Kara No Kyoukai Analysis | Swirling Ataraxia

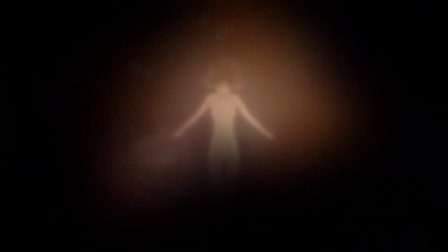Life is a painting. If it's too out of focus, then there's not really any sense to make of it.
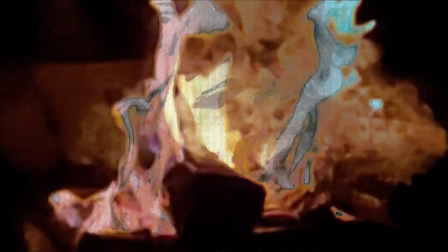If it's too close, then all the mistakes come to the surface and the real point is lost.
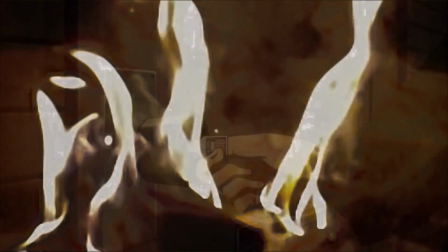It's the middle ground, taking in what matters where things come together and can be appreciated at their deepest level.
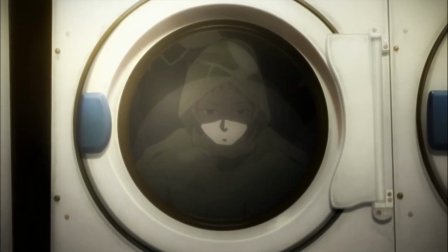There's a character in Mujin Razan by the name of Tomoe Injo.
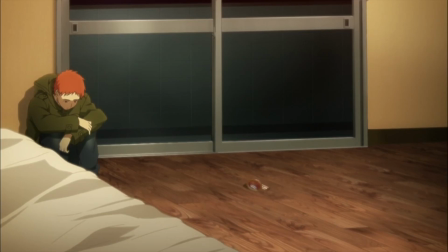A good bit of the plot focuses on him holed up in a room, struggling to come to grips with where his life is going.
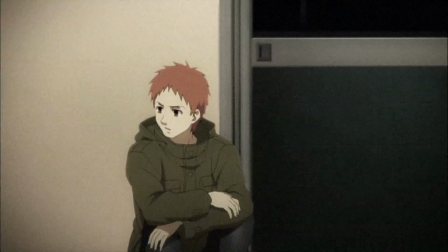During this ever-so-contemplative part of the story, he's recently killed his own mother.
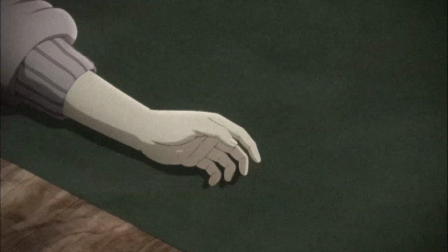In self-defense, but that still doesn't change the facts, nor that his life is essentially over when he gets caught.
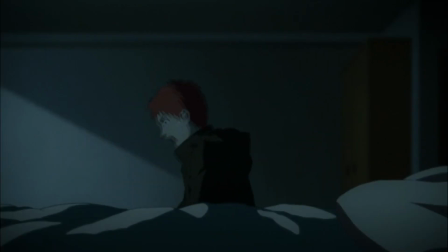It's his violent retaliation that serves as this movie's hook. The scene evokes shock.
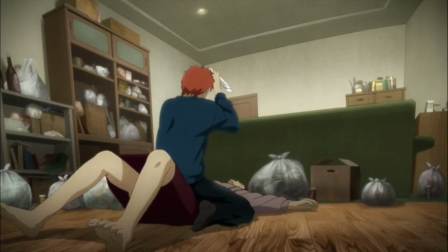Injo's movements are frantically kinetic and what he has blaring in his head is clear.
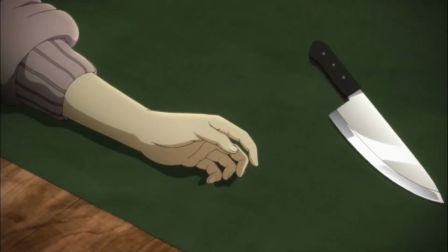Kill her before she kills me. As an opener, its slightly confusing nature and morbid actions set the tone going forward.
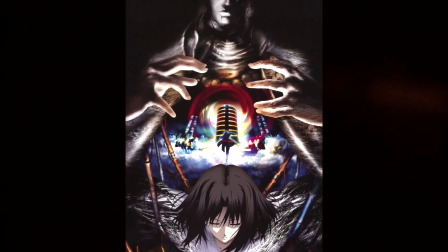This tale is called the Paradox Spiral and it's going to indulge in its namesake.
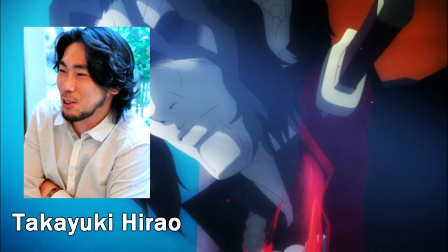The direction done by Takeyuki Hirao doesn't shy away from making things erratic and nonsensical in order,
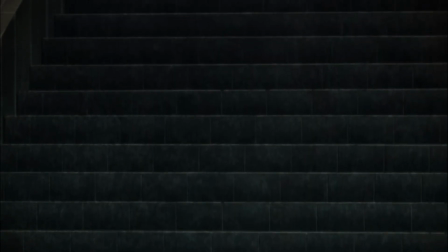yet by some stroke of genius, the scenes flow together in a way that makes everything click.
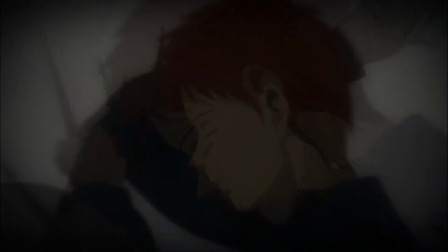Take the brief moments before matricide. We see Enjo waking up, followed by fragments of what's going on outside his room,
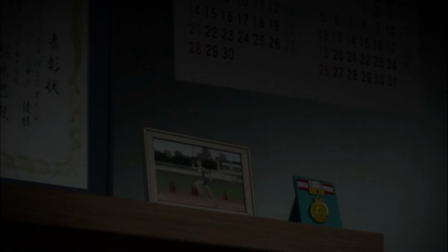before returning back to it with a quick panning shot of some of his belongings, of which contained study supplies,
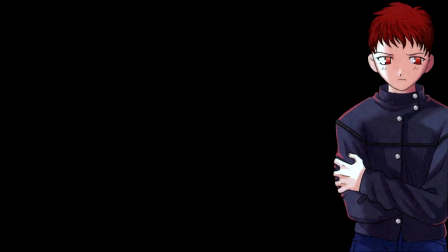a medal, and a picture of him running track. This is a school-age boy with a promising athletic future ahead of him.
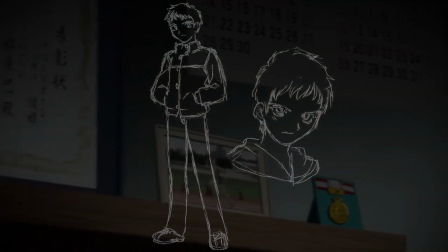What prevents that from being the path our boy takes is the very thing that jarringly cuts between the view of his belongings.
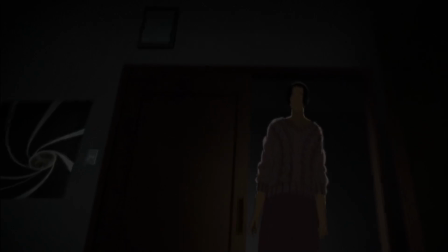Tomoe, Enjo's parents.
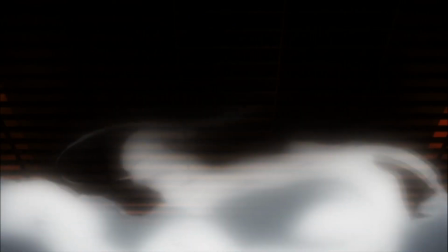This is less than 10 seconds and it gets across the vast majority of Enjo's backstory and motivation.
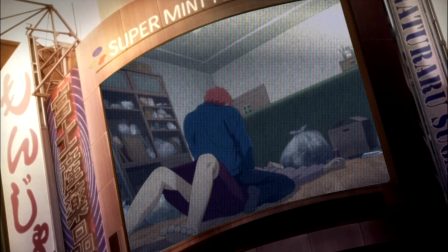Not only for why he can defend himself so viscerally against his Okasan, but for what he does from there on out.
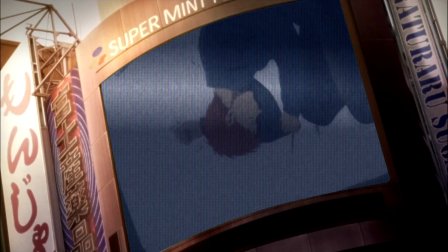He's a relatively normal, if mentally fragile, lad who was pushed to the brink and is running from the consequences.
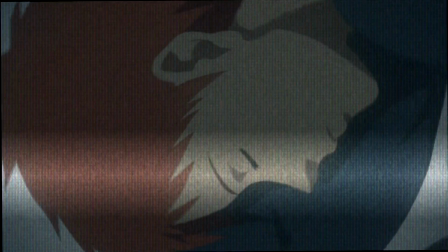The shot composition in this movie is chock full of stuff like this. Now, that's not to say it doesn't know when to slow things down, it does.
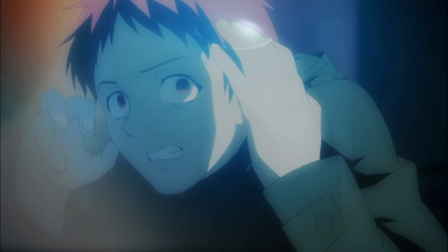It's just that in the intense moments, it's purposefully overbearing.
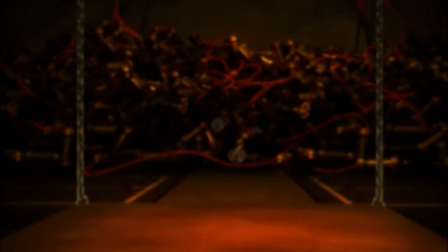In those quick snippets brimming with information, it's not expecting you to take everything in.
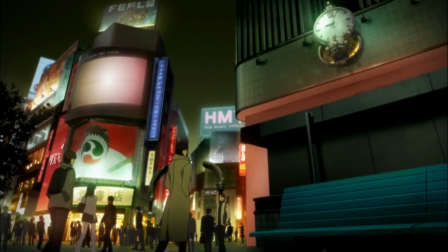It's just planting little seeds.
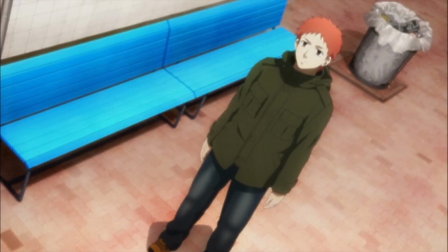Take that photo Enjo has of him running track, later into the film when he's watching ads on a billboard, he sees himself in the runner on screen.
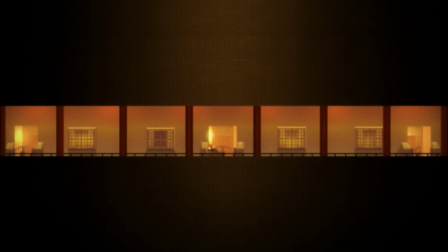Aside from the overt symbolism of Enjo is literally running from things,
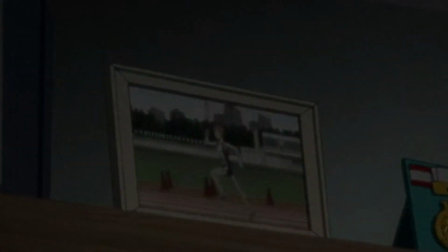it's something that doesn't seem odd or out of place because of his track picture in the intro. That idea of, oh, and Joe is a good track runner,
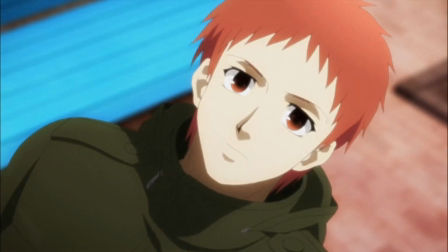fully blooms at this moment, even if only subconsciously in the viewer's mind.
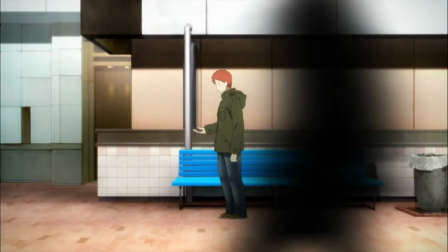This movie is like a puzzle. Most of the pieces are dumped out in quick bursts, but then the plot takes its time,
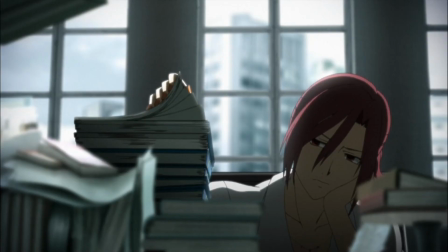coming through every detail one by one so that it all comes together.
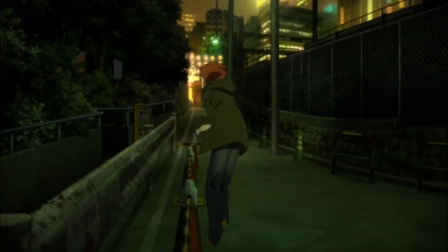The viewer is involved in this as well because it's up to them to put a few things together all on their own.
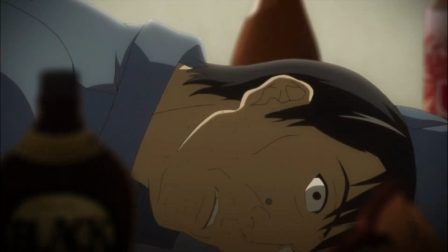Take our lad Enjo. Regarding his depressive and oppressive home life,
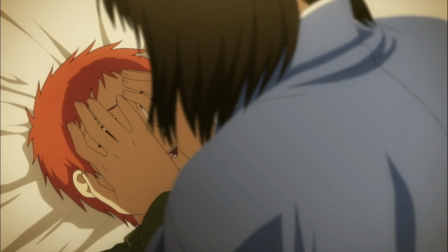no one states the obvious to reiterate how bad it was, nor does Enjo go into his feelings about it all.
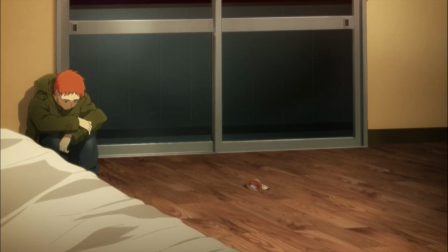The audience is expected to get why he reacts to stuff the way he does based on his experiences and, well, how he acts.